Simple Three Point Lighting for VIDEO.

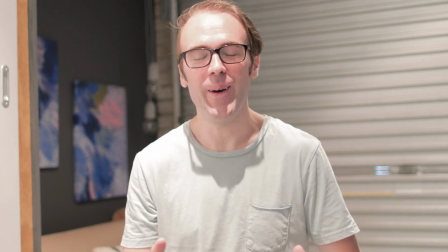G'day everyone, how's it going?
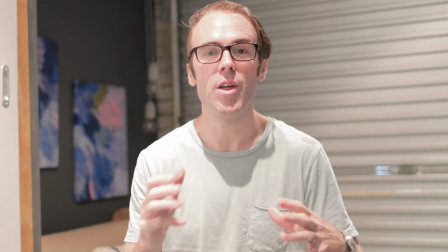In this video, I want to show you the importance of a 3-point lighting setup and what that does,
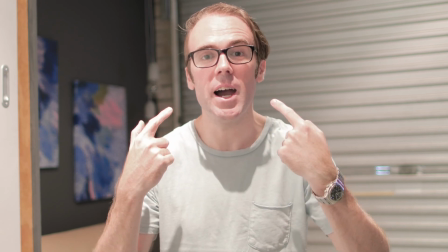how it can take an image that you're looking at right now, which is literally just the room lights on,
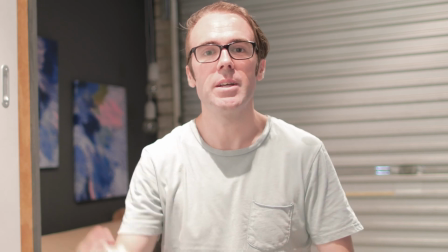and turn it into something like this.
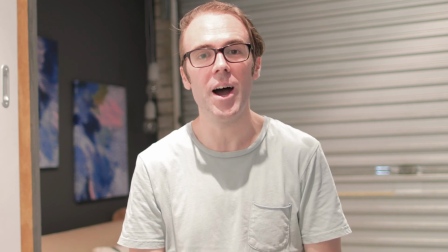So let me start by putting on the first light setup, which is just literally a front light.
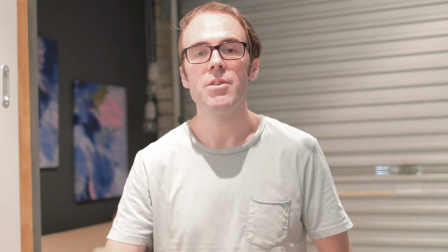Now I'm also going to switch out the lighting above.
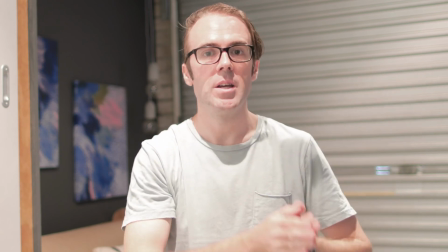So I'm just going to literally go to one front on softbox, and then we can see how the scene changes.
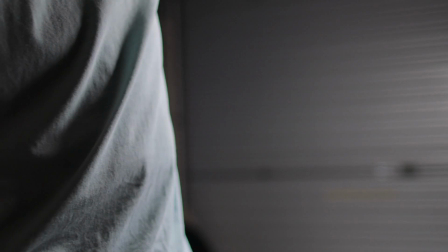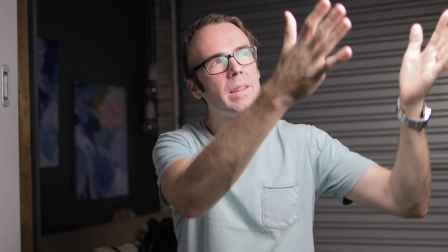All right, so now you're seeing me just with one softbox in front of me here with the lights on in this room.
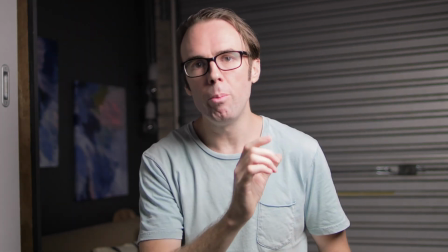There was a lot more light. Now I've just got one single bulb in a 5 bulb softbox.
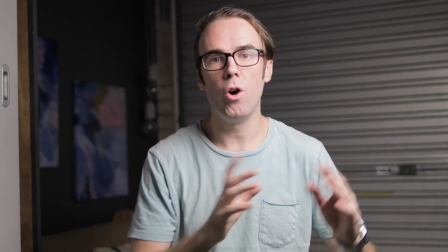I'll link a video above I did on this lighting that I use,
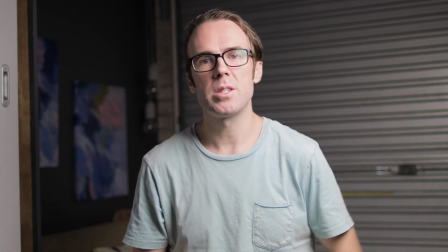and now it's just one bulb right off to my side here, and this is the image you're seeing.
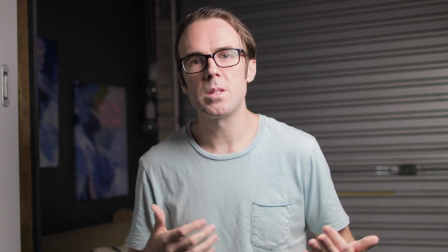Now obviously there's a problem, or there's some problems still with this image. It looks better than the first image.
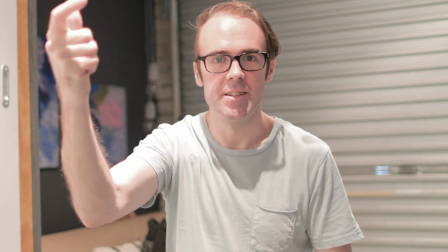Remember, if I go back, that's the first image, and now we're back to this image.
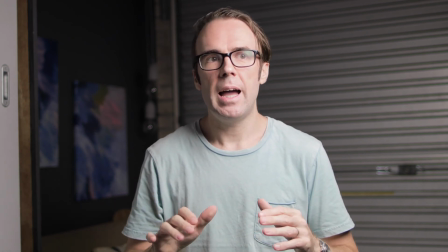So if you see, the first image had some kind of issues with shadow on my face and shadow down here.
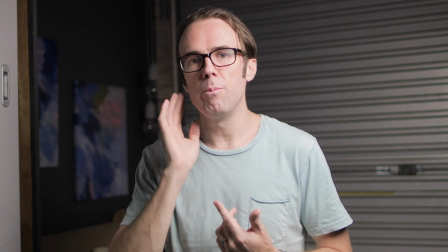It didn't have a nice depth or a fill on my face. So there were some problems with that.
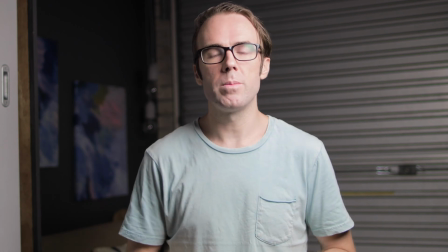But with this image now, there's still some problems. I'm not super separated from the background.
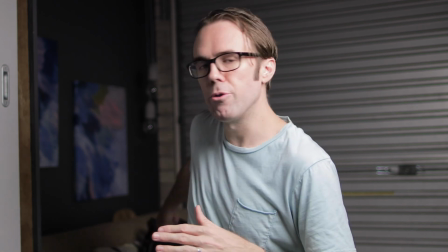There's not a lot of depth in the shot, although there is room and depth behind me. You can't really notice that.
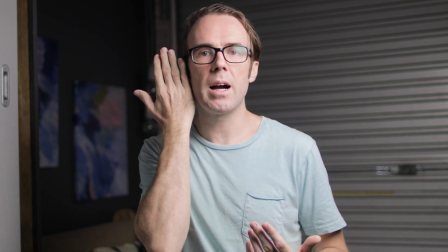And also I get very, very dark off to the side of my face over here.
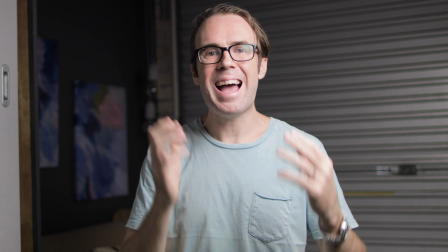So I'm gonna add another light now,
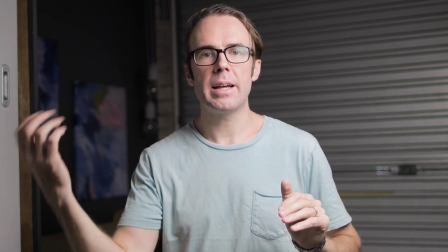and I'm gonna come back and show you how that next light setup is making this shot look better.
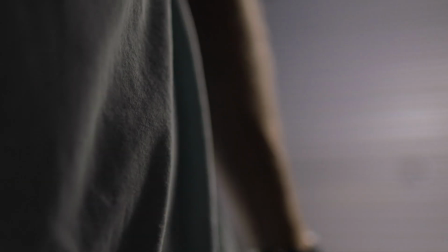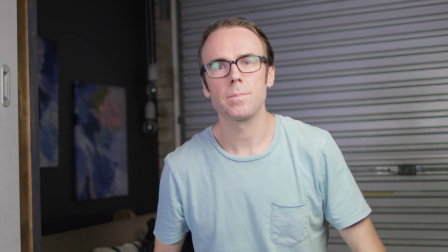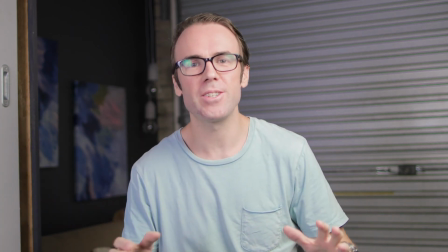All right, so now with exactly the same settings on the camera, I've added a fill light,
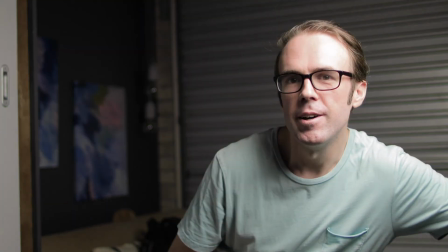and I'll just flick that off quickly so you can see what that does.
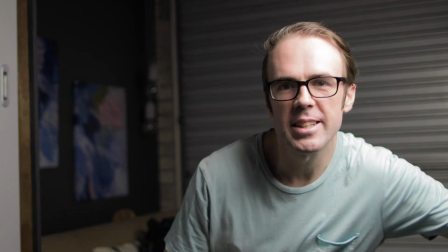It fills out the scene quite nicely, and that's with it on.
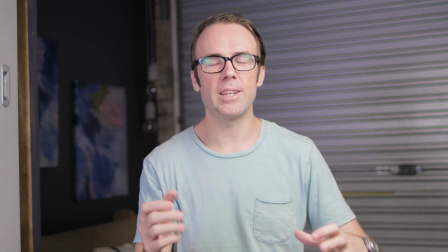So you can see that it's taken that dramatic look and made it feel more natural,
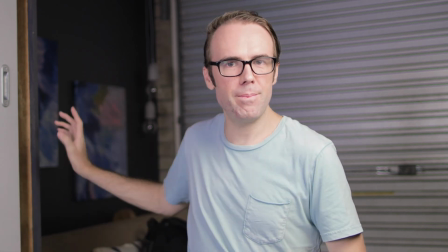but still there's still something missing behind.
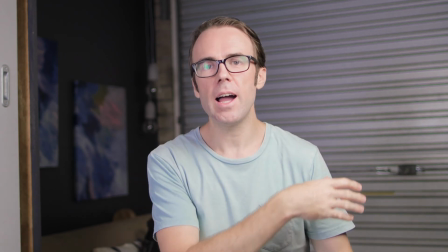So now I'm gonna add in a hair light, which will literally be back behind me here,
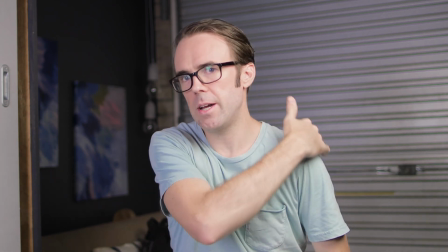and just giving a little bit of separation on this side from the scene.
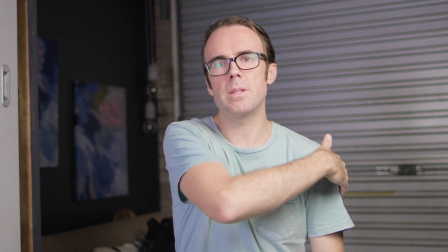This softbox here in front of me already gives me a bit of separation, but I have some lights behind that I'm
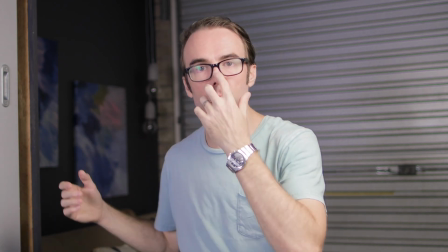going to use in this scene as well to create a bit more of a look and just have something pop in the background.
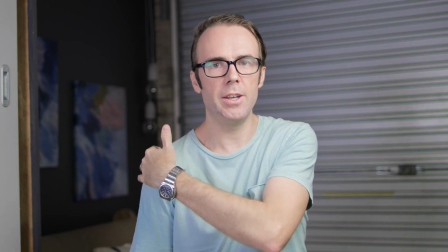So I don't really need a hair light on this side to separate me very much.
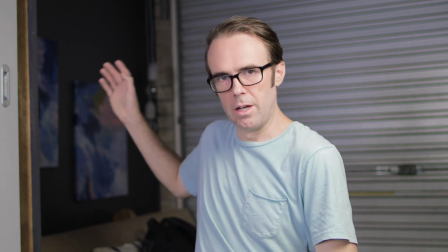So I'm just going to separate myself a little bit on that side, and then I'm going to turn on these lights. So let's go to that one.
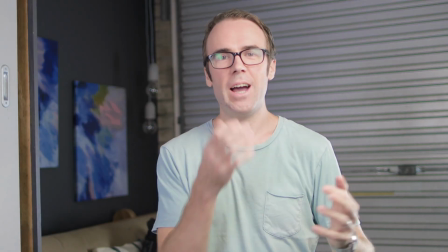So this is now with the hair light on,
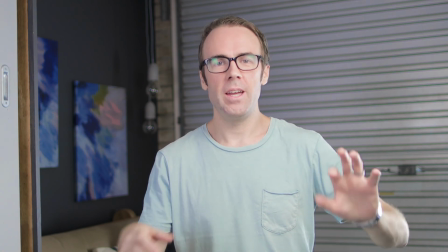and it's just to separate me a little bit from the background and give me a little bit of pop in the frame.
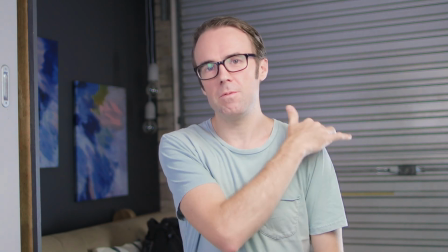So it just increases the definition of this line here, and you can see there's some light,
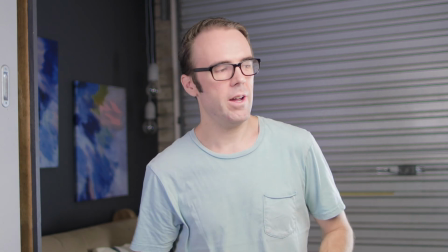shining sort of on my hand here from this area. Let me just go straight to the fill, and
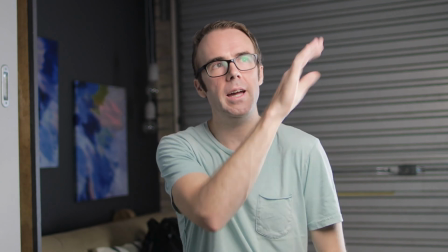so this is now just hair light behind and the key light, and now I'll add the fill.
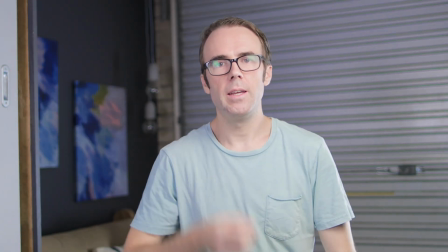So this is now key light, fill light, hair light, and now I'm going to add in the,
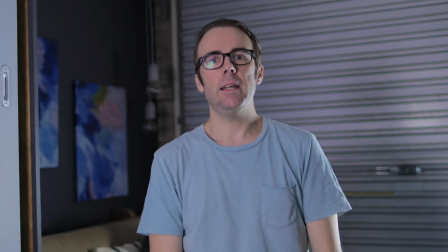take out the key light. So that is just showing you a little bit of fill still.
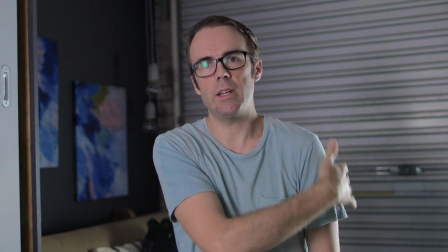I'll leave that in there, but that's just showing you what this hair light is creating here, this definition, a little bit of definition here.
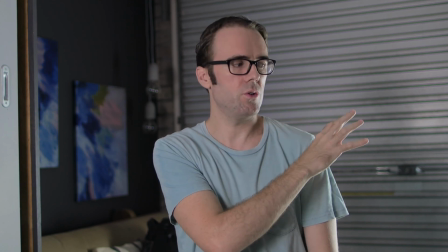Maybe it's a little bit much. I've got 2 bulbs on there, but I don't have room to move that back.